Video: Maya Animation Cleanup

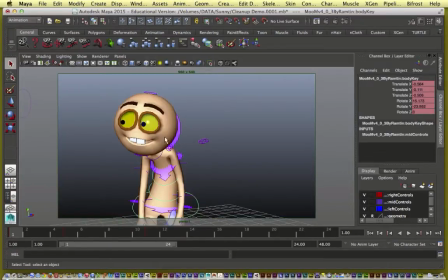240s
But before I do that, in my preferences,
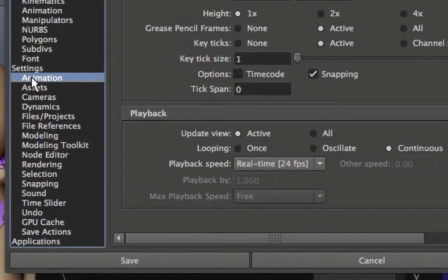245s
right now I have set all my tangents to stepped.
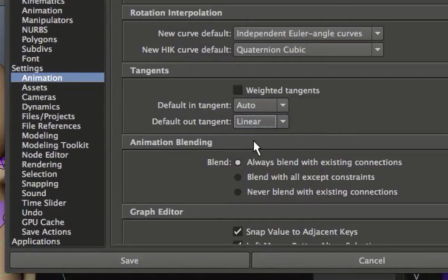251s
I'm going to change that to linear for now,
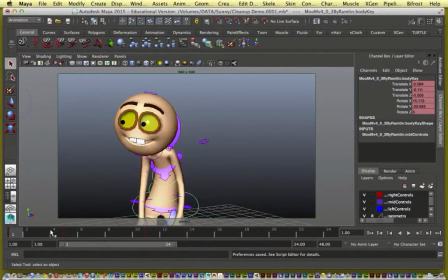258s
so that the new keyframes that I set will come with linear tangent. And now I'm ready to start cleaning this up.
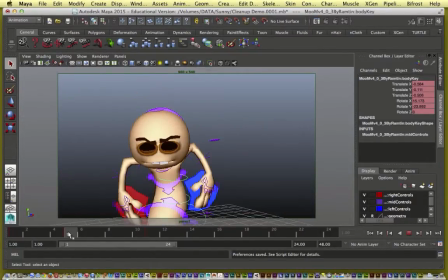263s
So first, from frame 1 to frame 5 is the anticipation of the take. I'm going to go somewhere in between, like say frame 3, key everything and then fix the pose so that it looks a little more natural.
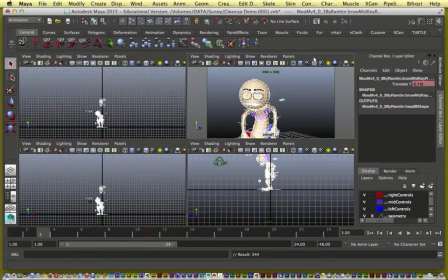279s
So at frame 3 I select everything, key it, come back here, and I'm going to step back and forth
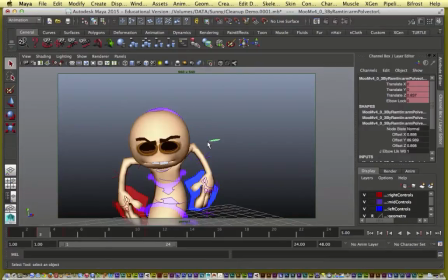290s
and see what should I do at frame 3. How should I break down this anticipation?
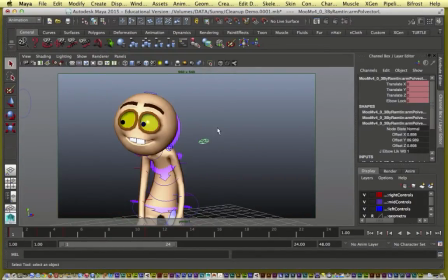298s
First thing I'm going to do is decide the lead and follow. From here to here, what part of the body should lead the action? What part should take precedence and what parts should follow?
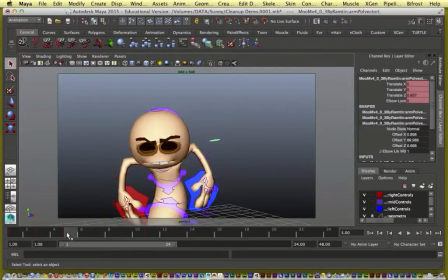310s
In this case, it makes sense that the head should lead because the whole point of this action is one of surprise.
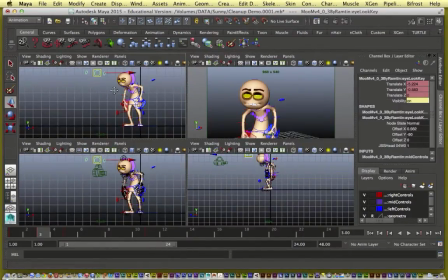321s
By head, I also kind of include the eyes. The head and eyes should lead this action. I'm going to make his facial expression closer to where we are going.
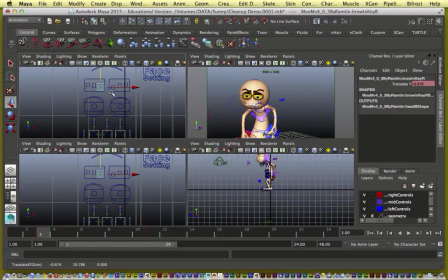339s
One thing about lead and follow is that because the head is leading, the pose of the head and the facial expressions in the eyes will be closer to what they look like at frame 5
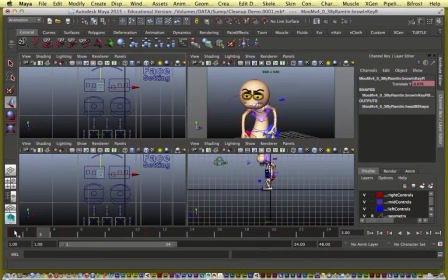353s
than what they look like at frame 1. The thing with linear in-betweens is the computer is deciding, so it's going to give you a very even in-between. Everything is going to be so uniform, and that's not how we really move. So we've got to favor one key pose over the other.
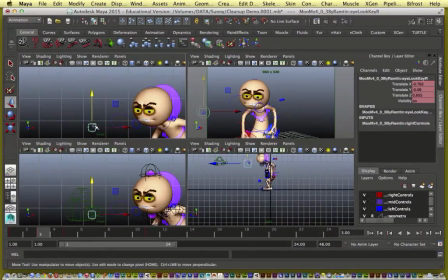371s
In this case, with the head, I'm favoring the pose at frame 5.
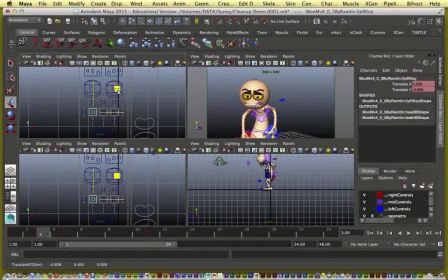382s
I'm going to turn his smile into more of a frown already, because that's where we are headed. I may even open his mouth a little bit because he's kind of surprised.
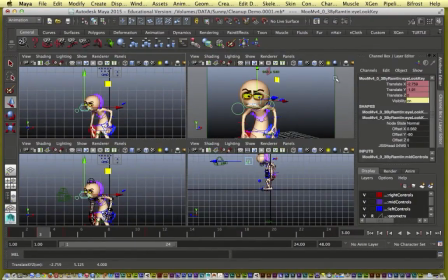402s
There, because he's going to look towards this direction, and I'm trying to make his eyes lead the action. Okay.
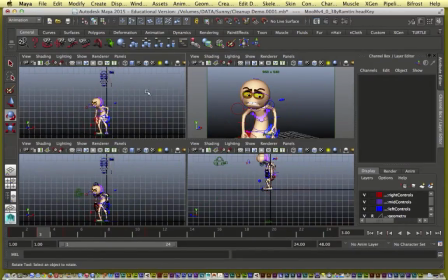415s
We can come back and tweak this after I see how this is going to transition. So I select everything, key it at frame 3, and now let's check how does it look, the progression from frame 1 to frame 5.
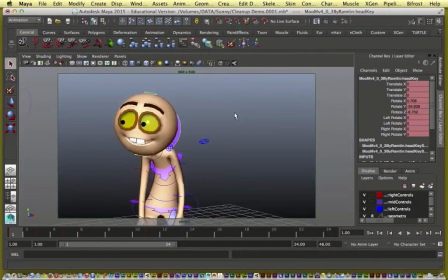The expression looks more natural now. I could play with the head tilt a little more. So at frame 3, I'm going to tilt his head this way.
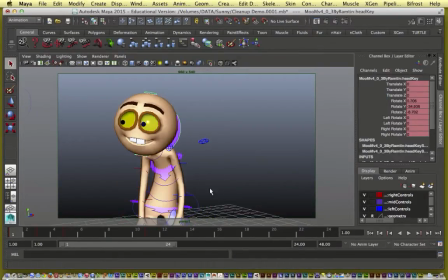446s
There, even better. Now notice also his waist, his body is moving down. I could decide if, because the head is leading, maybe the lower body should lag.
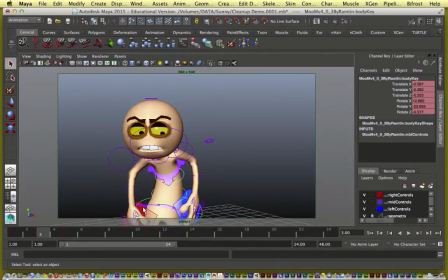464s
So at frame 3 with the body control, I'm going to favor the pose at frame 1. So that means I'm going to take his body control higher instead of lower.
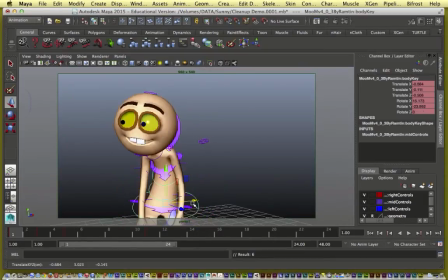Maybe I'll shift it even up for like an up before he goes down effect.